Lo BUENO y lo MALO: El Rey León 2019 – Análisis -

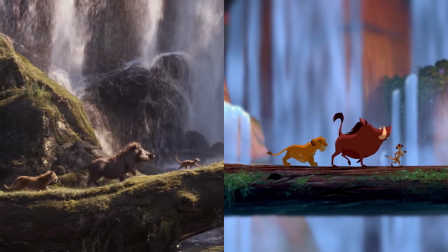No podemos negar que las expresiones de los animales no son tan intensas como si se tratara de humanos.
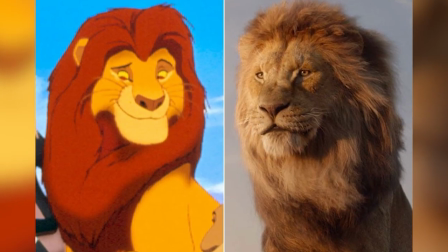Claro que entendemos que son animales, pero su contraparte de
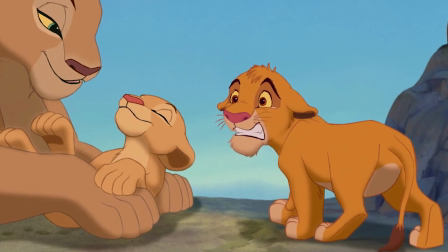1994 hecha con animación tradicional le daba el abanico de posibilidades de caras mucho más expresivas a los personajes.
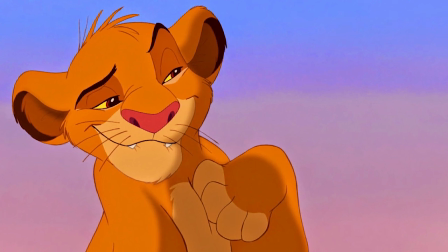Es una limitación de este nuevo formato de animación CGI porque entendemos que no hay un león sonriendo o un león triste,
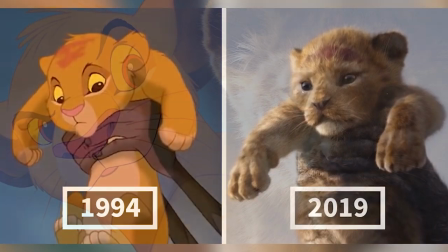pero le quita sentimiento comparándolo con la versión previa. Pero al final terminas entendiendo que se trata de otra versión y te adaptas.
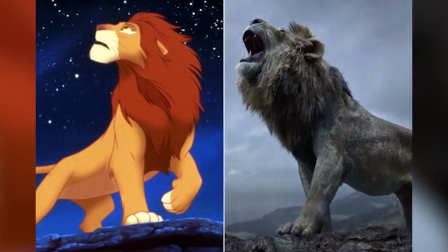Pero es por ello que resulta bastante evidente que se tiene que compensar esa falta de expresiones con más diálogos,
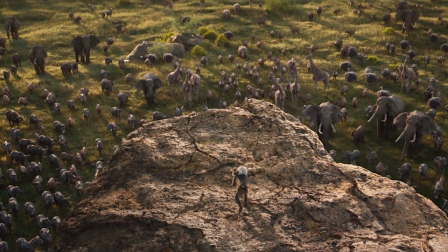tal como sucede en la escena icónica de apertura con todos los animales reunidos para inclinarse ante el recién nacido Simba.
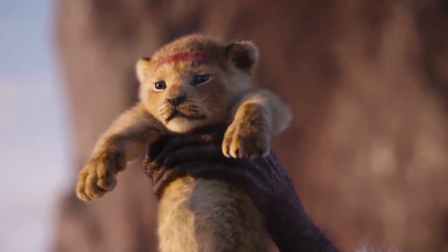No se siente triunfante o conmovedor como sucedió en su versión original. Por el contrario, en esta versión se siente bastante autoritaria,
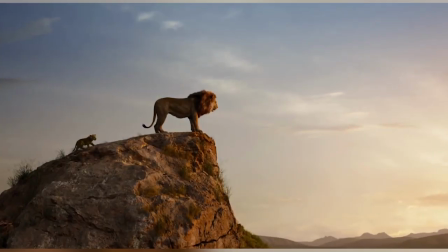por lo que fue necesario complementar la escena de Mufasa mostrándole más adelante al Simba el alcance de todo su dominio,
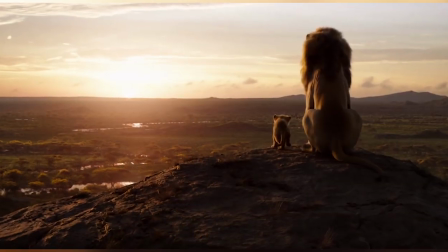no sin antes mencionar que no pertenece a nadie, pero será tuyo para proteger.
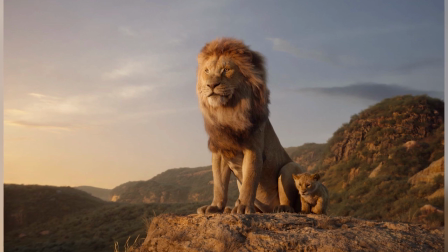Un buen mensaje que nos deja toda la película, toda la humanidad a decir verdad.
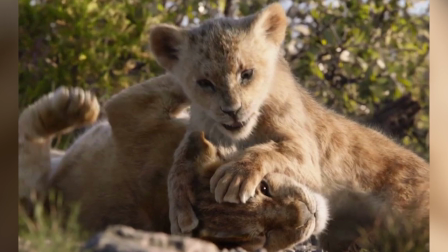Pero por otro lado, otro punto que no nos agradó en cuanto a las canciones fue ese momento de dúo de la canción de Simba y Nala de Esta noche es para amar.
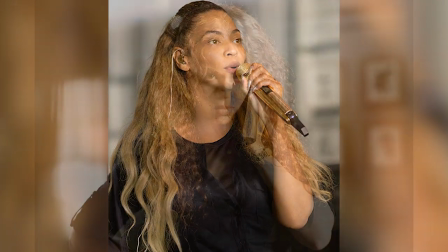Las grandes expectativas de tener a la voz de Beyoncé en lugar de ser un punto a favor, se convierte en un punto en contra, ya que sabemos que la cantante tiene una gran voz,
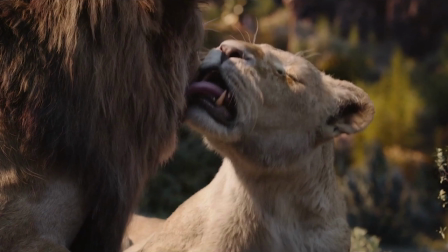pero no es su momento de brillar sola, es una canción de amor entre dos personajes donde se complementan ambas voces para darle poder a la interpretación,
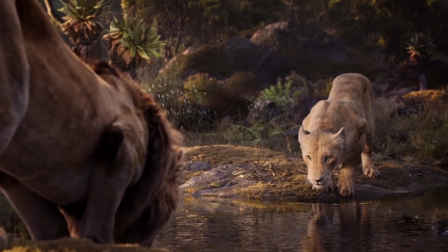cosa que sucede en la versión original, claro. Pero por el contrario, Donald Glover se ve cruelmente opacado por la interpretación de Beyoncé, cosa que desentona totalmente con el momento.
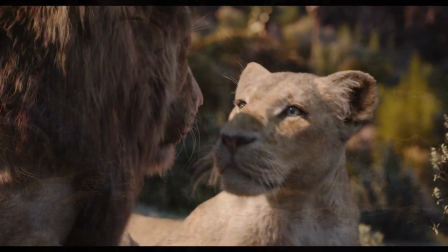La verdad es que no podemos negar que a pesar de ser un guión bastante parecido, extrañamos que no incorporaran icónicos chistes de la cinta original.
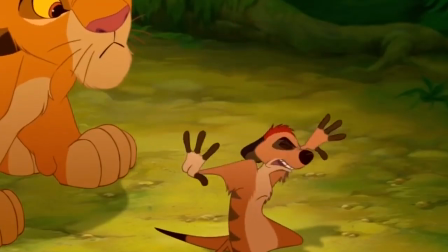El truco de romper la cuarta pared de Timón y Pumba cuando cantan Hakuna Matata y dicen la famosa frase de ¡Hey Pumba!
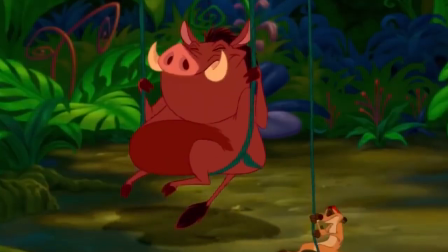No enfrente de los niños. Era un gran elemento de comedia tanto para niños como para adultos.
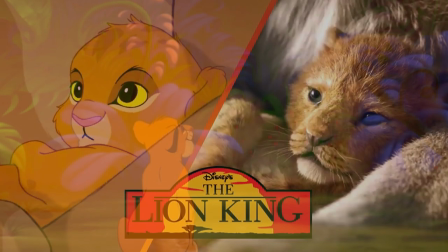Y puede sonar a que esto es más un fanservice que otra cosa, pero desgraciadamente al ser una cinta tan parecida, es inevitable llegar a comparar ambas versiones.
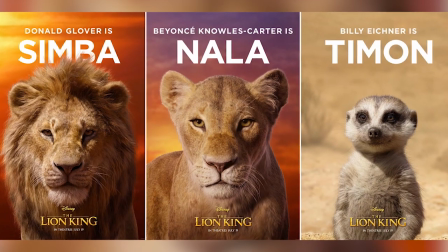Si se hubieran arriesgado en explorar la historia desde otro énfasis, de seguro estas comparaciones no existirían.
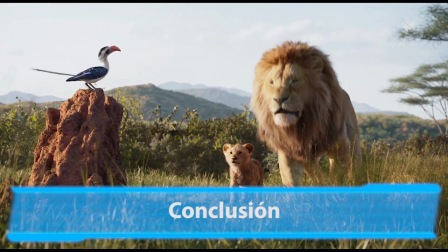Pero bueno, en conclusión, de verdad que es una película muy buena.
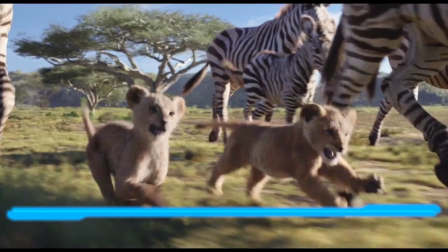Se nota que el nivel de avance tecnológico para hacer estas versiones animadas no le piden nada a la realidad.
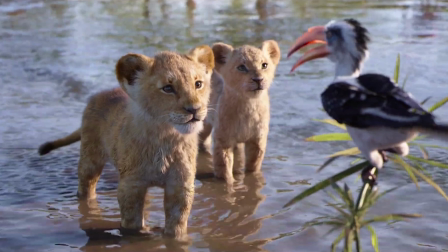Fue muy interesante ver esta historia que tanto nos gusta con este lente de hiperrealidad que definitivamente se debe de apreciar mucho más en su versión de salas 3D.
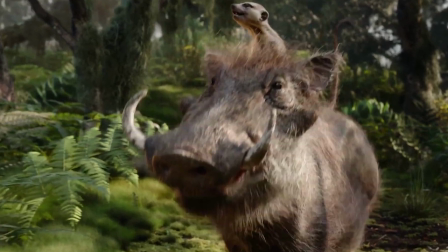La historia es prácticamente la misma, por lo que la comparación tan directa es difícil no hacerla.
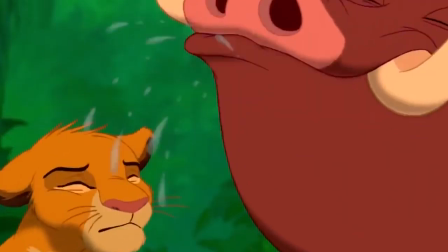La nostalgia nos gana y no podemos negar que el estilo de animación y encanto que tiene la versión de 1994 es difícil de superar.
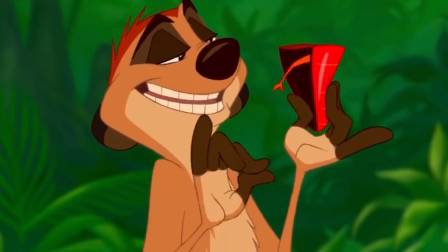El complemento de lo caricaturizado de los animales con su doblaje tanto en la versión en inglés y en español de las versiones originales es un dúo muy difícil de superar,
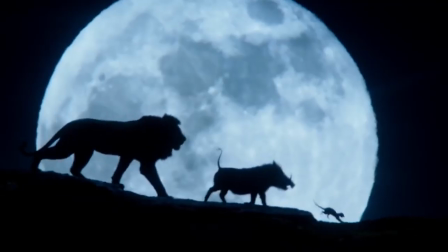pero aún así creemos que es un buen intento de presentarnos una vez más la misma historia.
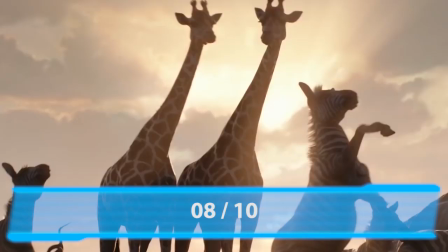Nuestra calificación, como lo mencionamos en el video sin spoiler, sería de un 8 sobre 10, pero como siempre, ustedes tienen la última palabra, Vengadores.
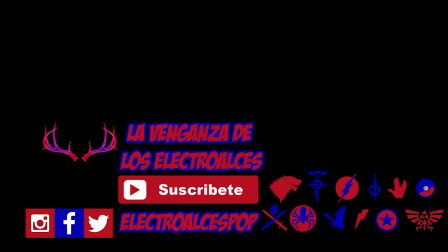Pero de igual manera, si te interesa conocer nuestra reseña sin spoilers de la película de Disney del Rey León, te lo dejaremos aquí en las pantallas finales junto con otros videos que seguramente te van a encantar. Por mi parte, yo los veo mañana, y como siempre, acabas de ver La Venganza de los Electroalces Pop, lo que te hace a ti un Vengador.
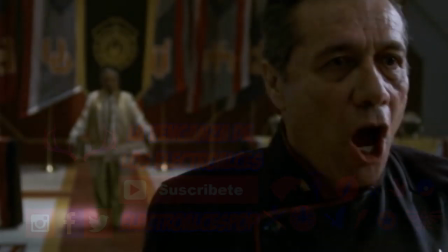So say we all.